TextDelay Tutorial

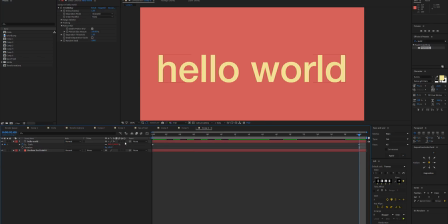8:20 Another limitation is that text delay does not take into account Z position, unfortunately. The text can be 3D, and we can see the text is still working, but if we were to move it in Z space, we'd get some funky stuff going on. And also, rotation will not work.
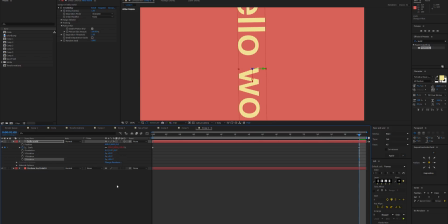8:39 You can rotate, but it won't take into account rotating animation, rather. So if we were to start at 0 and then rotate it, we'd also get some funky things going on.
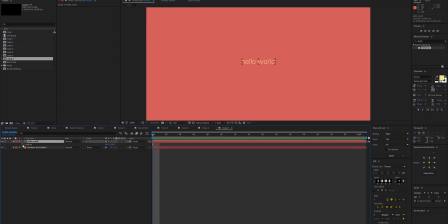8:52 Enough about limitations, let's create something cool. So I've got some text here and I want to transition it in a fun way. So we'll go, say, 30 frame animation, and let's do expo in and out.
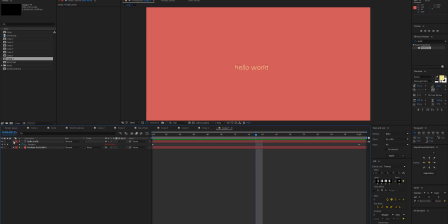9:10 And then what I want is for the text to change. So let's go to text, source text, and in the middle here, when it's moving at its quickest, let's be sneaky and change the text to lorem ipsum. And we'll hide that in the motion blur when we have text delay.
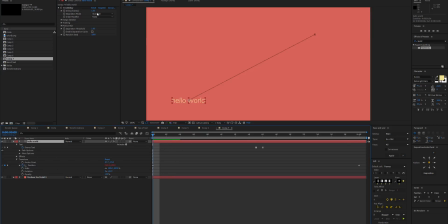9:30 So I want to start reverse because I want it to go from right to left. And we can see it's transitioning. But we need to have less delay so that most of the characters are transitioning.
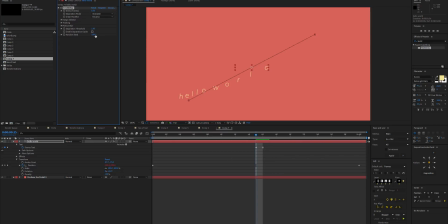9:48 Now we may not get away with that even with motion blur. I think that will still be too noticeable that the text changes like that. So What we'll do is make this animation longer.
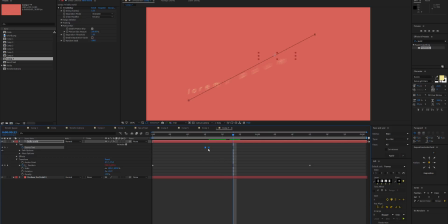10:05 That way, when we get to a period where all the text is moving, we can sneak in a transition. There we go, pretty seamless. So that's it for text delay. Let me know if you have any future feature requests, and I'd love to hear your feedback. Thanks for watching.